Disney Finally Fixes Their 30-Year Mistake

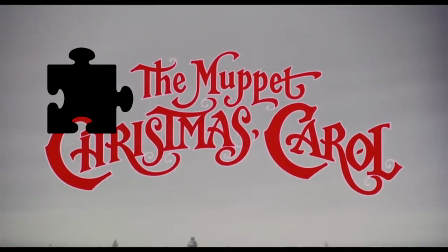0s
You probably think you've seen The Muppet Christmas Carol.
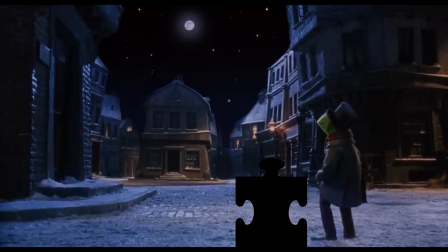3s
After all, it's a beloved film in the highest tier of Christmas movies that people watch year after year during the holiday season.
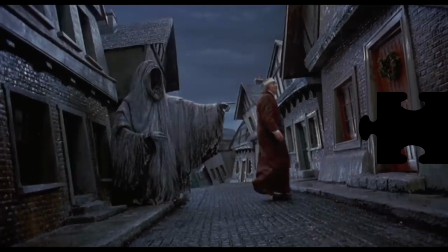10s
But again, have you seen this Muppet masterpiece as it was originally intended?
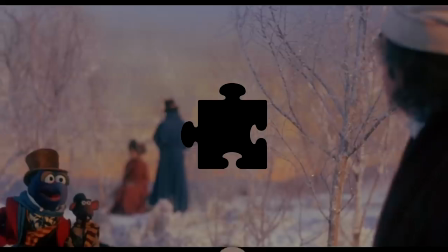15s
Or are you watching the inferior version that Disney has forced all of us to watch for decades?
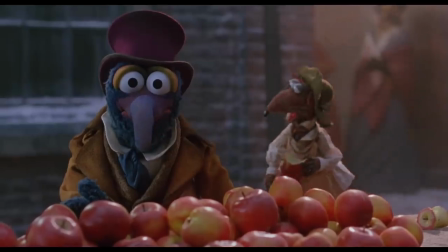20s
Let me explain.
It's a good beginning. It's creepy and kind of spooky.
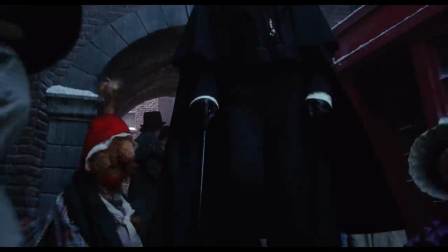25s Oh, thank you, Rizzo. You're welcome, Mr. Dickens.
When Disney set out to adapt Dickens' classic novel with The Muppets, there was an emphasis on tonal balance.
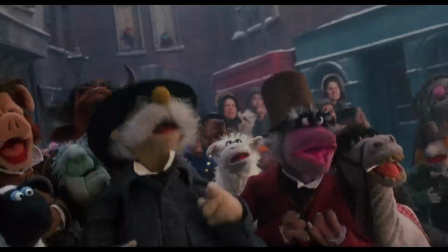34s
On one hand, they wanted to honor the gravity of the source material. And they did this in large part by hiring an Academy Award-winning actor for the role of Ebenezer Scrooge.
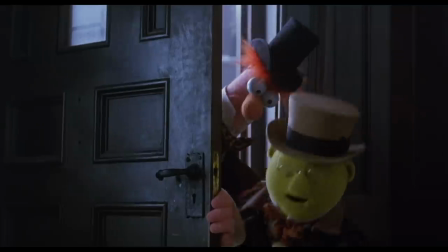43s
Michael Caine brought the same intensity and reverence to the performance that he would bring to any other dramatic role.
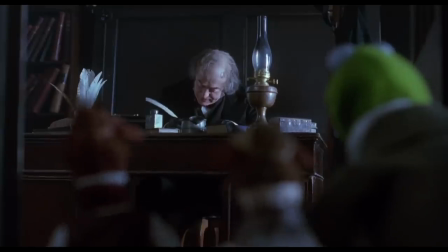49s How would the bookkeepers like to be suddenly... I'm Floyd! He's Floyd!
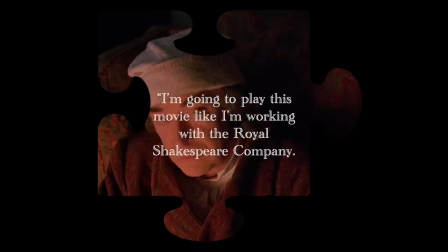55s
Michael Caine told the film's director, Brian Henson, I'm going to play this movie like I'm working with the Royal Shakespeare Company.
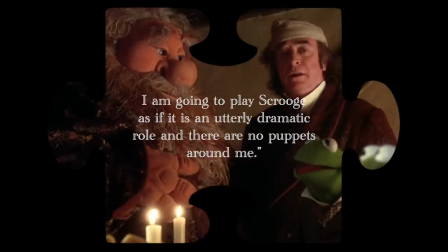61s
I will never wink. I will never do anything Muppety. I'm going to play Scrooge as if it is an utterly dramatic role and there are no puppets around me.
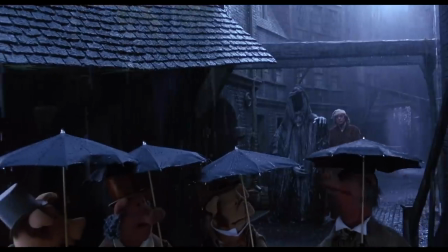69s
In a majority of his scenes, Michael Caine is the only human actor on screen.
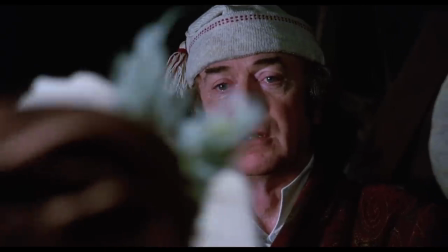74s
It would have been really easy for him to roll his eyes or dismiss the material as childish, but instead, his authenticity elevates the entire film.
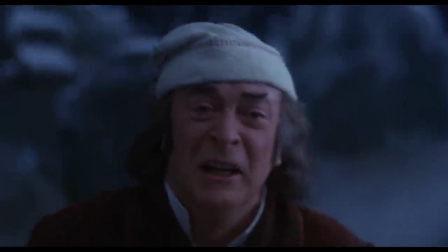85s I will honor Christmas and try to keep it all the year.
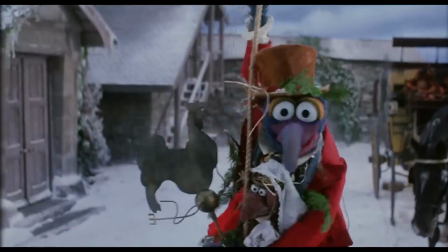89s
With the reverence for the source material covered, Disney wanted to balance that with humor and lightheartedness that would appeal to children.
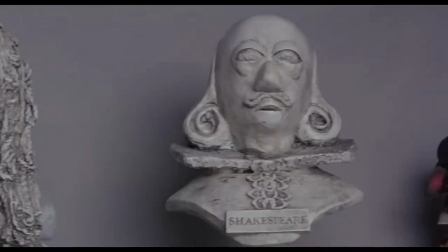97s
Obviously, that's mainly accomplished with a screen full of Muppets, but a majority of the levity and humor comes from the excellent pairing of our narrators.
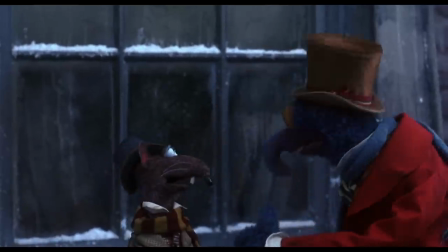105s Boy, this really is a dirty city. Ha, you're telling me.
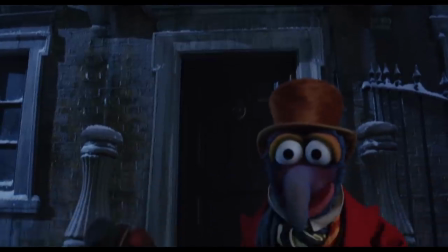111s Thank you for making me a part of this.
The Great Gonzo, performing as Charles Dickens, and Rizzo the Rat.
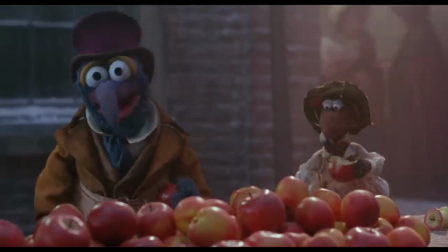118s Welcome to the Muppet Christmas Carol. I am here to tell the story. And I am here for the food.
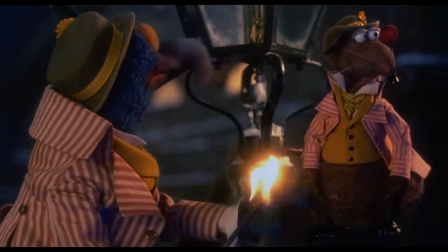124s
Having these dual narrators is just another way this film was able to honor the original source material,
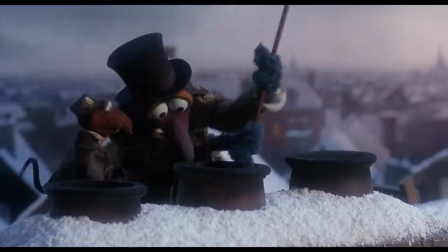129s
because they're then able to quote Dickens' beautiful prose from the novel verbatim.
The Marleys were dead to begin with.
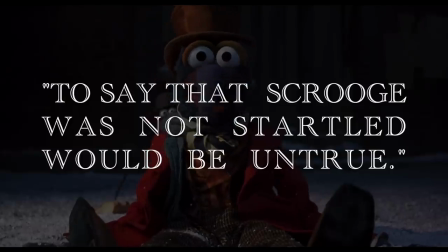137s To say that Scrooge was not startled would be untrue.
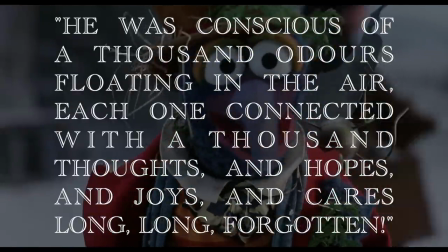140s And Scrooge was conscious of a thousand odors, each one connected with a thousand thoughts and hopes and joys and cares.
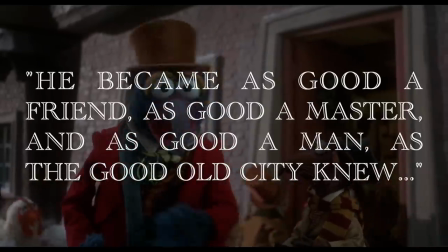148s He became as good a friend, as good a master, and as good a man as the good old city ever had.
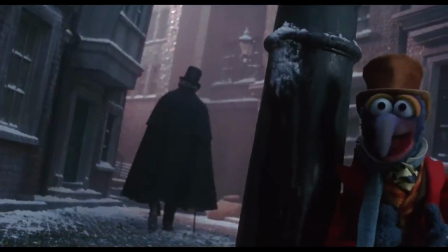155s
But they also serve as guides for the children who were getting introduced to this story for the first time.
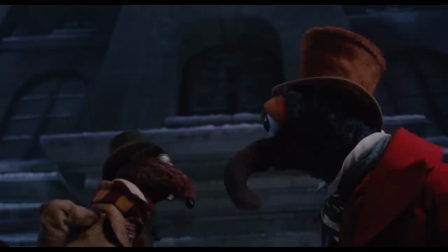160s
Rizzo serves as a conduit to the audience, asking all the clarifying questions the children might need.
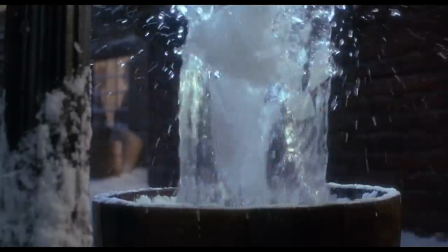166s
They sprinkle in humor to make it more palatable and to keep their attention from drifting.
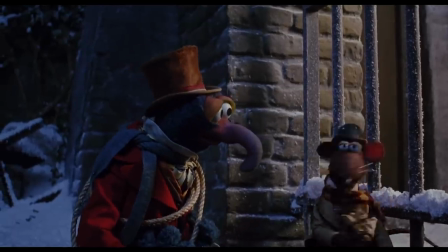171s You can fit through those bars? Yeah. You are such an idiot.
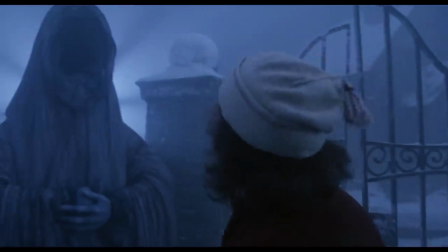176s What?
And when Scrooge comes face to face with the ghost of Christmas yet to come, Gonzo and Rizzo remove themselves from the narrative.
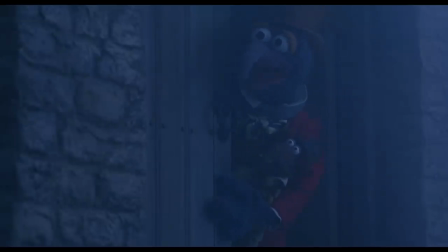183s I don't think I want to see any more. No, when you're right, you're right. You're on your own, folks.
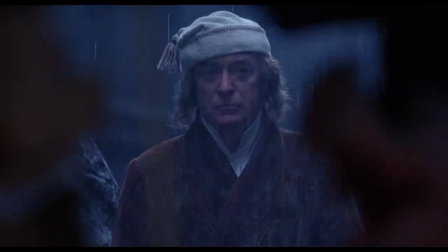188s We'll meet you at the finale. Yeah.
Cueing the audience into the importance of this section without undercutting it with slapstick humor.
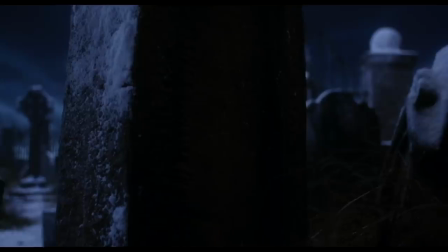194s
In letting the film take a slight turn towards horror, the movie preserves the important lessons of Dickens' story,
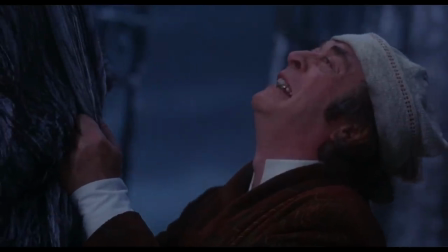201s
and it gives Cain as Scrooge a chance to reach the character's emotional climax.
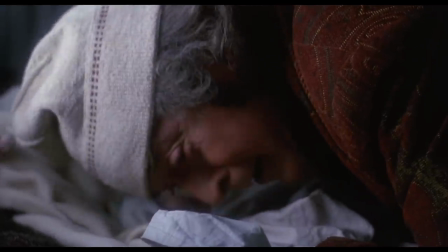206s
It's the perfect example of the filmmakers doing right in how they deliver this story to the audience while being mindful of the overall tonal balance.
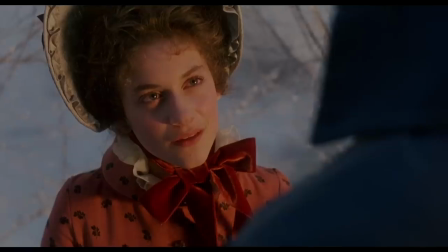214s
But in a classic move of overthinking by the studio and ultimately not respecting their audience,
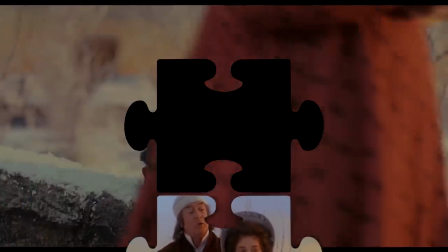220s
Disney cut out a vital scene before its theatrical run. and in doing so diminished the emotional arc of Scrooge and the narrative structure of the film.
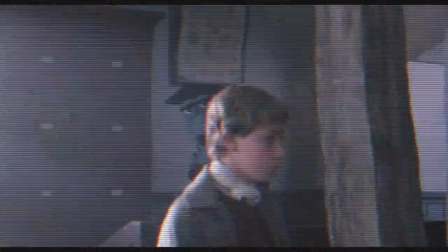229s
Those who have seen the film and who know the Dickens story generally will remember the basic structure.
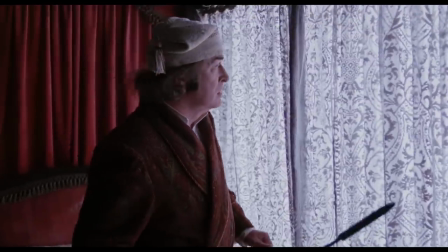237s
The stingy, grumpy, mean old Scrooge travels through time,
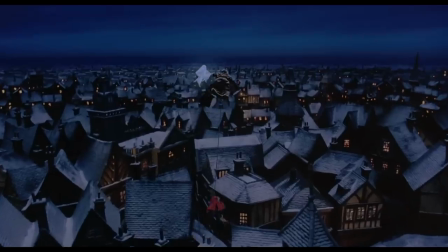241s
first with the ghost of Christmas past in order to see the pivotal moments in his youth that made him the man he is today,
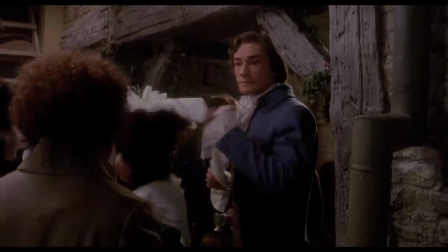247s
while in the past he sees himself as a young man meeting a young woman named Belle with whom he would
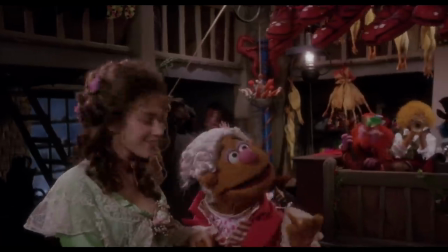253s
fall in love.
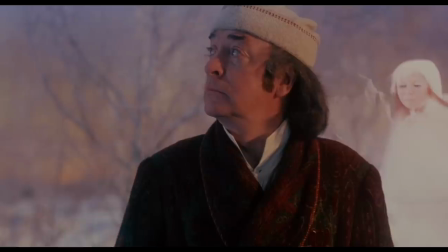258s
We witness brief moments of their time together and then later see their relationship come to a painful end,
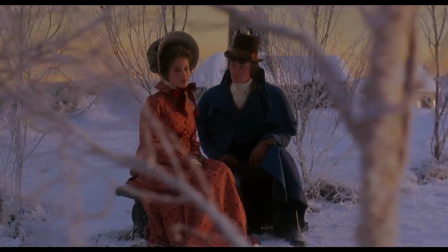264s
thus explaining Scrooge's present demeanor, his obsession with wealth, and his disdain for the Christmas season.
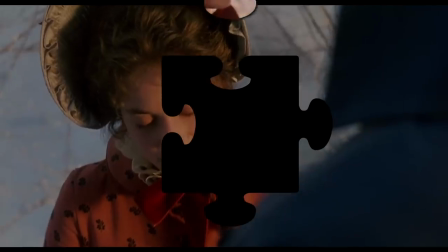271s
What you may not know, however, is that this scene originally included a love ballad sung by Belle called When Love Is Gone.
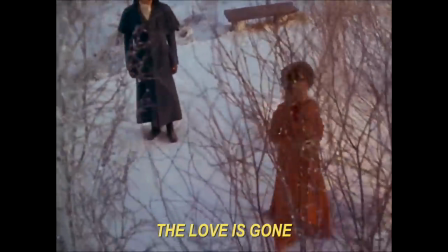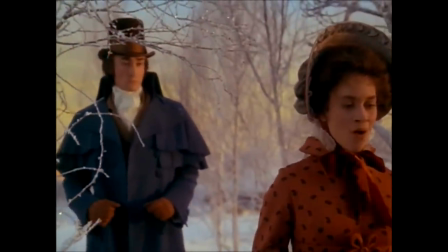285s
This song was filmed and included in the cut presented to the studio by Henson and his team.
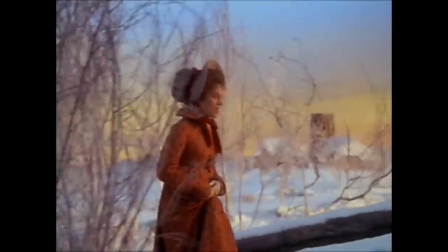291s
The song sheds light on the demise of Scrooge and Belle's relationship.
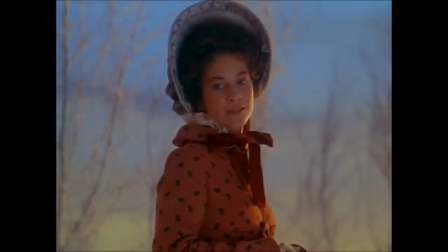294s
Belle, through the song, tells us more about Scrooge's actions and how he prioritizes wealth and his career over their relationship, and because of that,
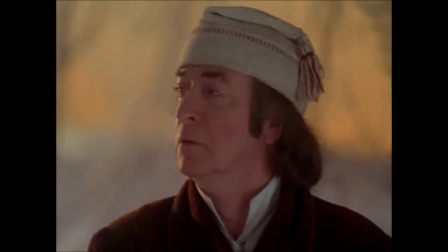303s
she must move on.
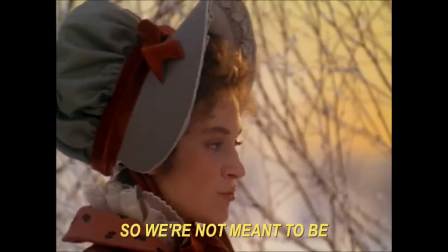307s
eyes tonight so we're not meant to be later
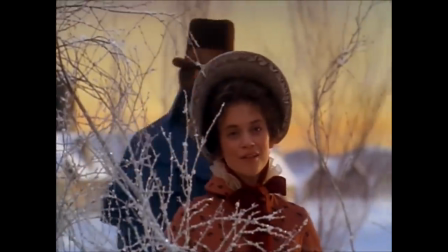312s
seeming to predict the journey on which scrooge would eventually take she sings be careful or
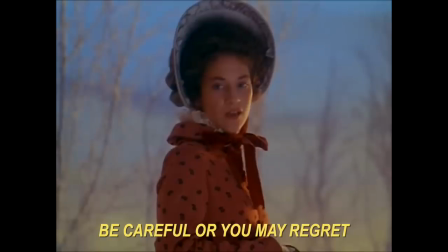319s
you may regret the choice you make
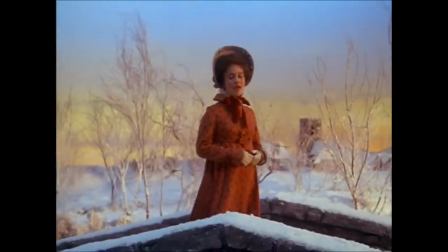324s
it's clear that she has an outlook on life that scrooge not until this very moment looking back at his past has failed
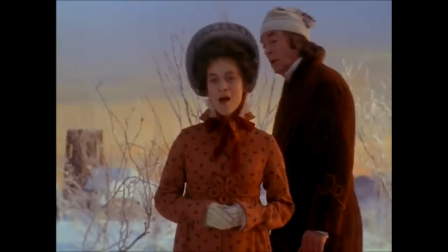331s
to see. And when he does, Old Scrooge begins to sing with Belle.
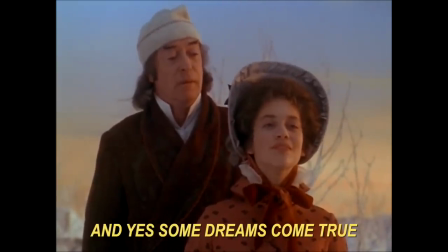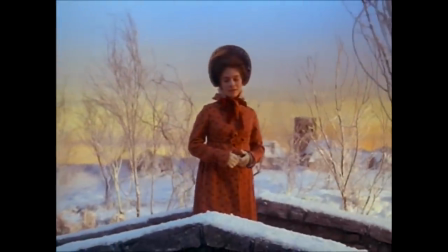344s
When Old Scrooge sings, it marks a key moment, what literary scholars might refer to as anagnorisis.
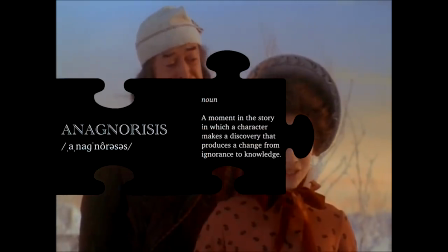350s
A moment in the story in which a character makes a discovery that produces a change from ignorance to knowledge.
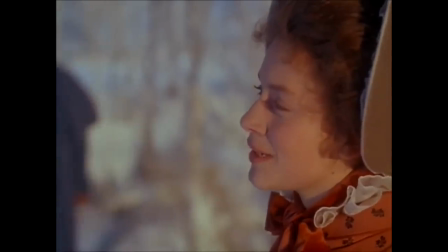357s
Watching Old Scrooge sing with Belle is an incredibly powerful moment.
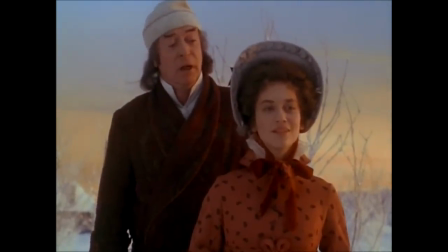361s
The fact that it's been so many years and Scrooge still remembers the words shows just how much Belle and this moment meant to him.
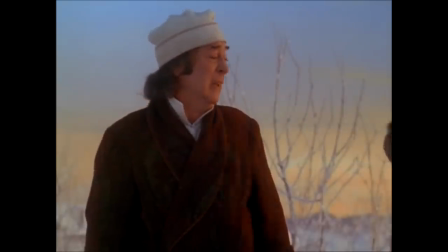368s
And the crack in Kane's voice when he sings gets me every time.
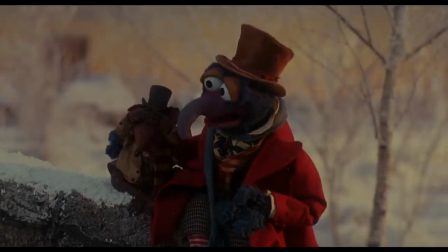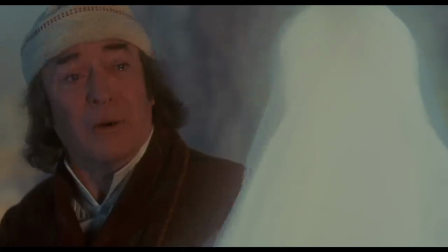378s
And again, in a classic studio move of making the wrong choice for the wrong reason, Disney cut the song from its theatrical release.
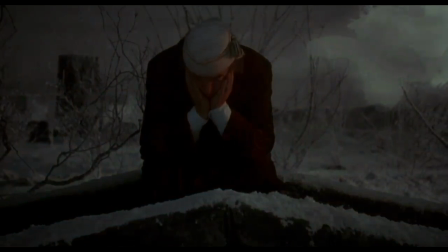386s
The studio wanted the film to be shorter and clearly felt that such a love ballad wouldn't appeal to younger viewers.
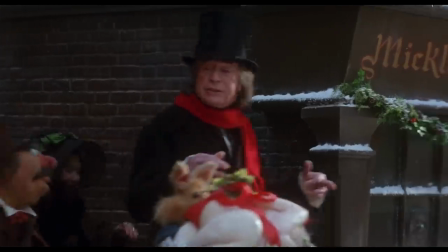392s
It's a baffling choice on several levels,
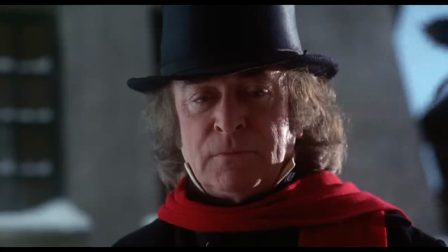394s
but perhaps the most important is that the removal of the song muddies Scrooge's motivation and diminishes the full impact of his completed character arc at the end of the film.
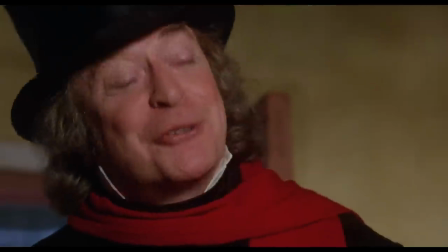403s Merry Christmas.
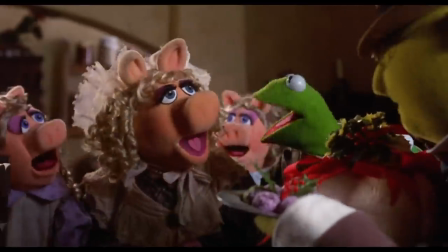408s
In the final scene, after Scrooge is awoken from his eventful night of spectral encounters and has become a changed man,
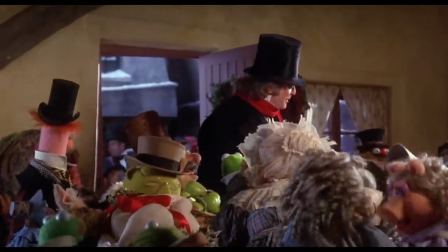415s
Scrooge, the Cratchit family, and other townsfolk sing a song called When Love is Found,
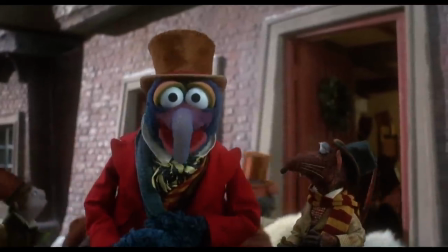421s
It Feels Like Christmas, which begins with Scrooge and Tiny Tim singing, The love we found,
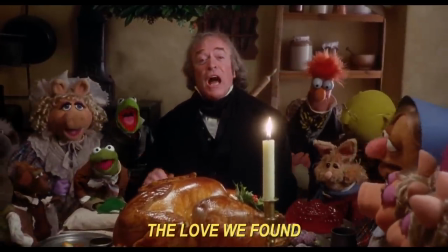428s
the love we found.
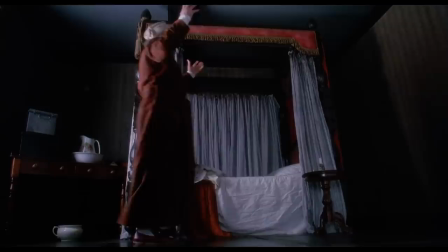432s
This callback to When Love is Gone marks the completion of Scrooge's emotional arc,
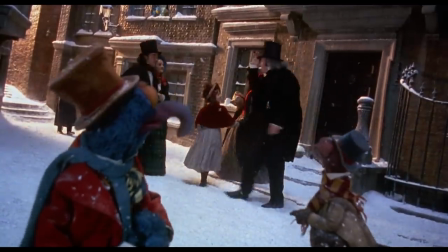438s
the lessons he's learned, and his resolution to live life anew. He has become a different person, a better person.
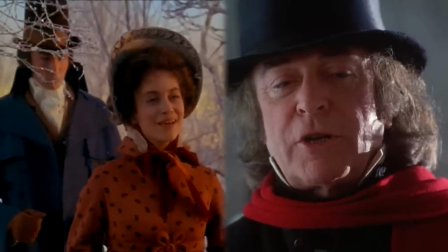445s
And the two songs tell us that, almost like bookends.
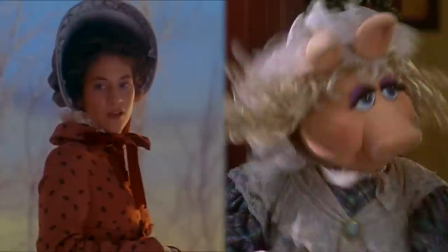448s
The leitmotif and melody of that first song, the one he sings with his lost love bell, comes back in a more positive light here.
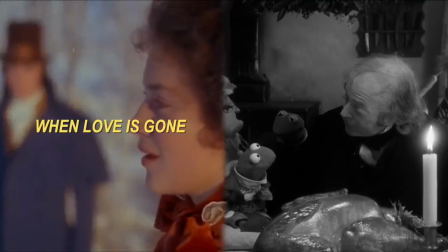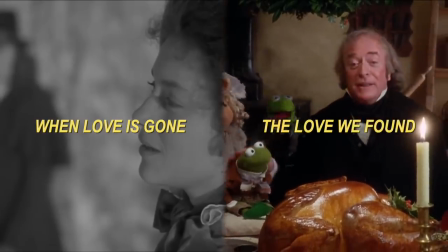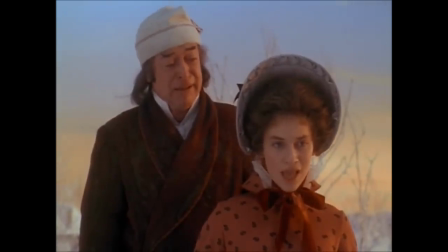471s
And without that original song, without the glimpse it gives us into Scrooge's despair and pain,
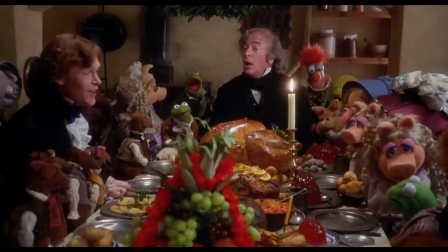476s
his growth and change carries far less of an emotional impact. And fans have never forgotten or forgiven this.